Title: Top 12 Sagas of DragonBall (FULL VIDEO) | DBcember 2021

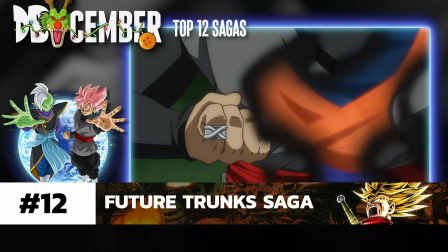(8:22)
You'd think evil Goku would be boring and cliche,
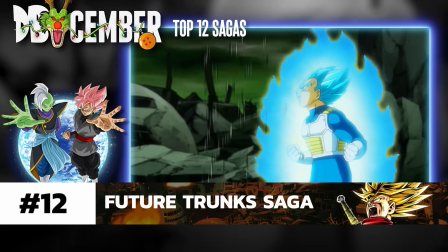(8:25)
but it's undeniable that the performance from Masuko Nozawa actually enhances this character with her soft, cold,
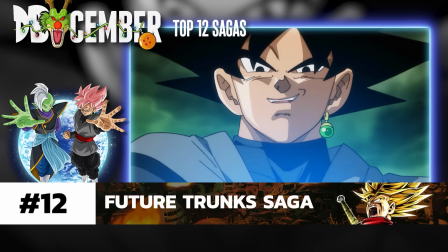(8:32)
calculated speech.
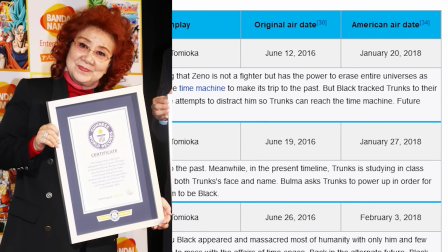(8:34)
Honestly, by the virtue of being sub-only for so long, Super introduced Nozawa to a huge amount of dub-only fans who'd undervalued her performance for years.
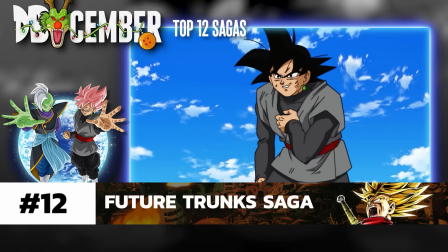(8:42)
And the art direction makes a point to emphasize Black's twisted nature, all the way down to his black and red gi.
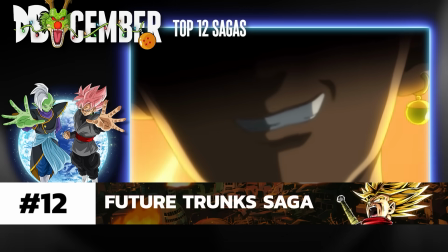(8:47)
Those toothy grins, narrowed eyes,
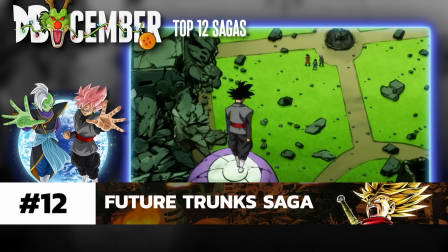(8:50)
and pompous poses give him a real presence that elevates him from a bad concept done well to a sincerely memorable villain with a lot of gravity.
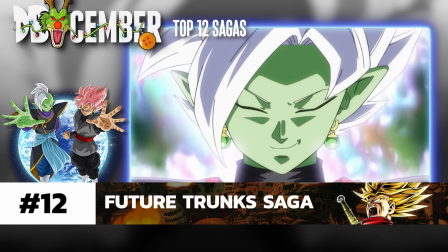(8:59)
Too bad the story decides to fuse him into a more boring version of both of them.
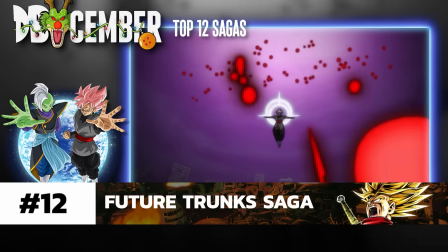(9:03)
Though Merge Zamasu does have some brilliant moments visually, his character effectively loses everything that made him interesting,
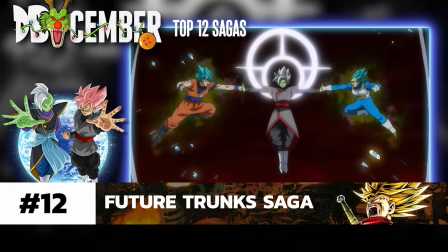(9:09)
complex, and intimidating, turning him into just another pompous villain for Goku and the gang to put down.
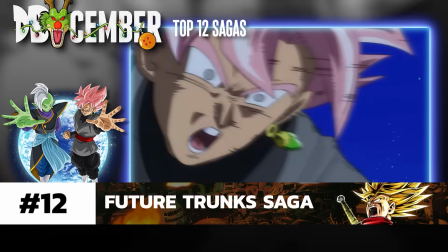(9:14)
But guys, many of the fights in this saga are awesome. Some of the best saga in Dragon Ball up until that point happened in this saga.
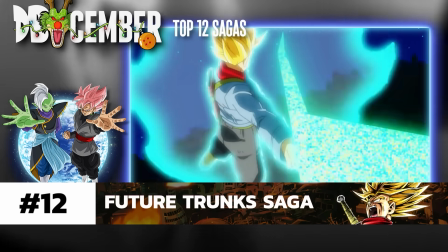(9:22)
And this is seen all the way up until the climax, where Trunks whips out his plot sword and vertically bisects merged Zamasu.
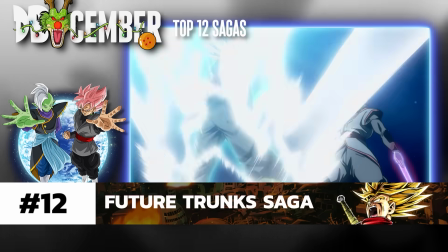(9:30)
There was so much hype, I remember cheering with friends while watching it. And then what, Kaiser? You know what, Lanny. We all do.
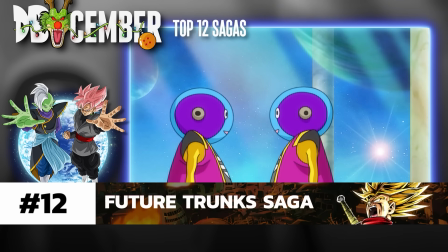(9:40)
Are we also going to ignore how it introduces a second Omni King because one wasn't enough?
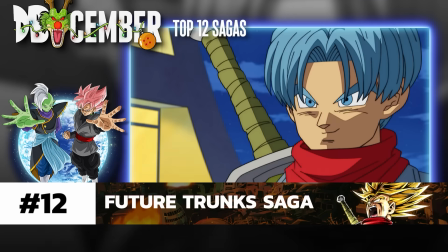(9:45)
And also the weird love triangle stuff with Mai, Trunks, and... Trunks?
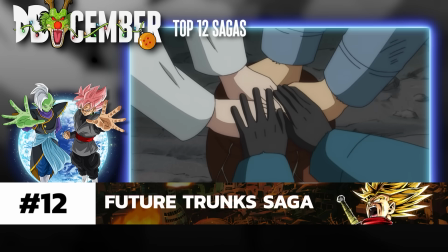(9:50)
Listen, I know it's got its low points, but its highs are astronomical.
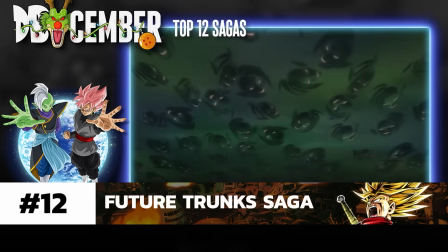(9:56)
For every moment where we groaned and sighed, there was another we cheered and lost our collective shit over.
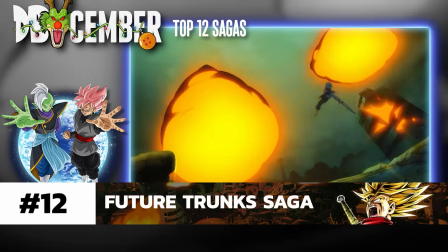(10:02)
It's a mixed bag, no doubt about it, but I truly think it earns its spot at number 12 by introducing a complex antagonist,
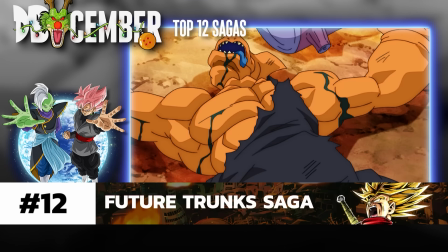(10:11)
tackling some dark existential themes, making Goku Black an incredibly effective villain,
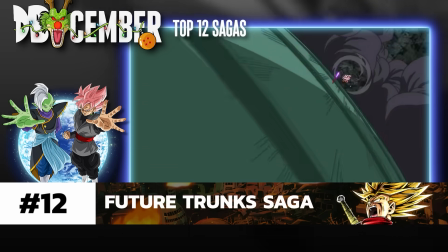(10:16)
and providing some of the best action Dragon Ball has seen up until that point. Fair enough. Still think the Shadow Dragons were way cooler. The Trunks and my stuff was a little weird though, right?
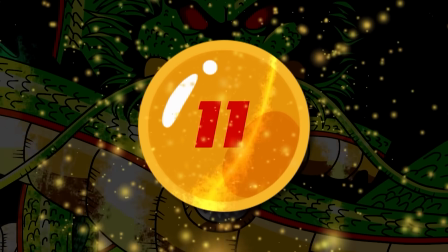(10:27)
A little? 11. And speaking of my... Guys, what's with all the people holding pitchforks and burning torches? Oh, that's just the OG Dragon Ball fans furious that Pilaf made it this low on the countdown. This cannot be a surprise. Okay, Kaiser, go ahead. Be that fan. I assure you I don't understand the connotation.
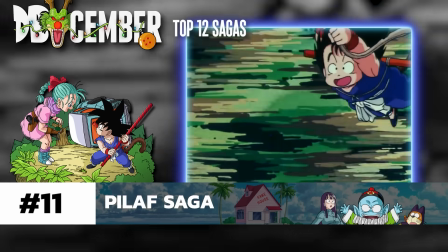(10:50)
The Pilaf Saga, or Hunt for the Dragon Ball Saga, is a fucking gem, and is the closest thing Dragon Ball has to a flawless arc on this entire list.
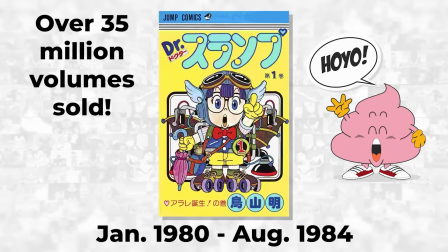(10:59)
Hot off Toriyama's highly successful run of Dr. Slump, this is where it all began,
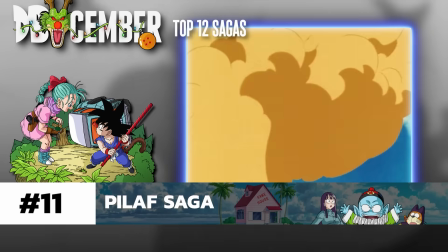(11:04)
with a story full of comedy, perverted antics, mystical adventure, and more comedy.
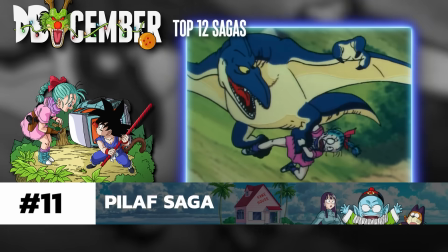(11:10)
Featuring a classic, colorful cast of characters, each chapter and episode is packed with charm and laughter.
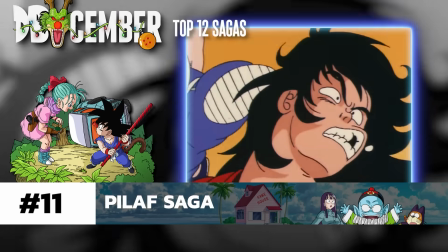(11:15)
With each new character that we meet and bigger hurdle that Goku overcomes, we're further enchanted and engrossed into this world,
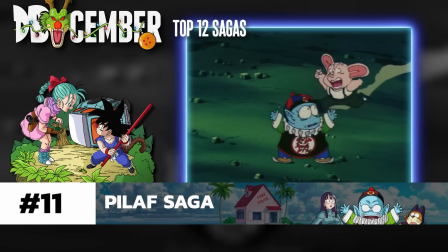(11:22)
until the wild climax that ties everything together with the funniest ending in the franchise.
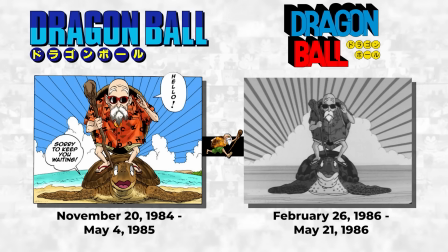(11:28)
There's really a charm in its simplicity, isn't there? Spanning only 23 chapters of the manga and 13 episodes of the anime, this is a comparably light read,
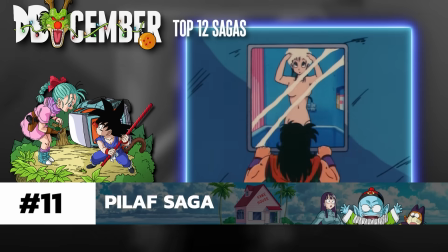(11:35)
all things considered, but it delivers heaps of jokes, fan service, and a delightfully straightforward story.
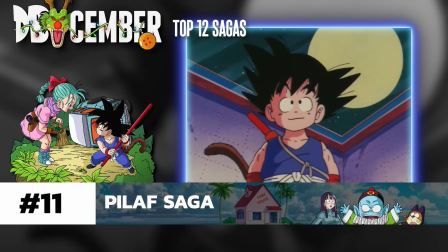(11:41)
The ending with the reveal of Goku's backstory involving Grandpa Gohan is still an emotional gut punch.
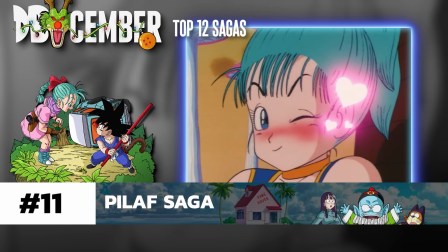(11:46)
Obviously, while this saga is near the bottom, it's certainly not because it does anything more wrong than the sagas above it.
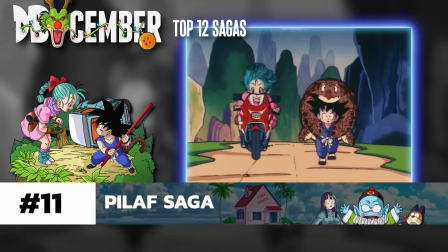(11:52)
In fact, I'd be inclined to agree, this saga is generally harmless. But in that simplicity, it also doesn't quite reach the same highs as the other sagas aspire to.
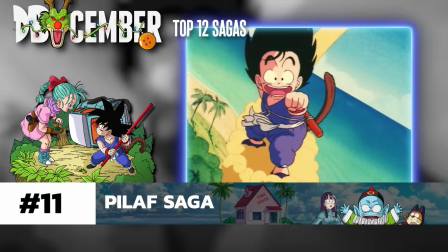(12:01)
That just isn't what Toriyama was pursuing. He wanted something more in the vein of Dr. Slump meets Journey to the West, and by God, he nailed it!
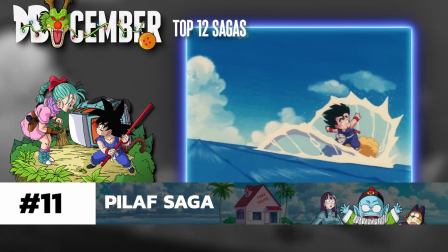(12:09)
But the lack of ambition in the story also keeps it lower on this list.
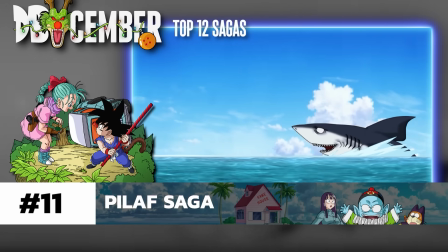(12:13)
Shout out to the Pilaf gang for somehow managing to maintain a presence in the series all the way to Super,
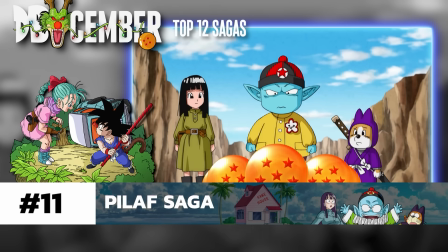(12:19)
even if the road there was full of questionable methods and even more questionable ships.
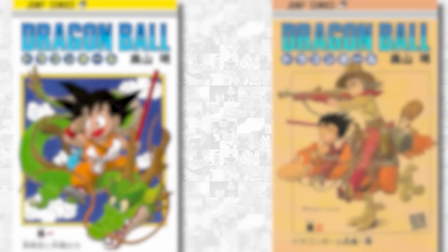(12:24)
It's also worth noting that the length of this saga doesn't do it many favors.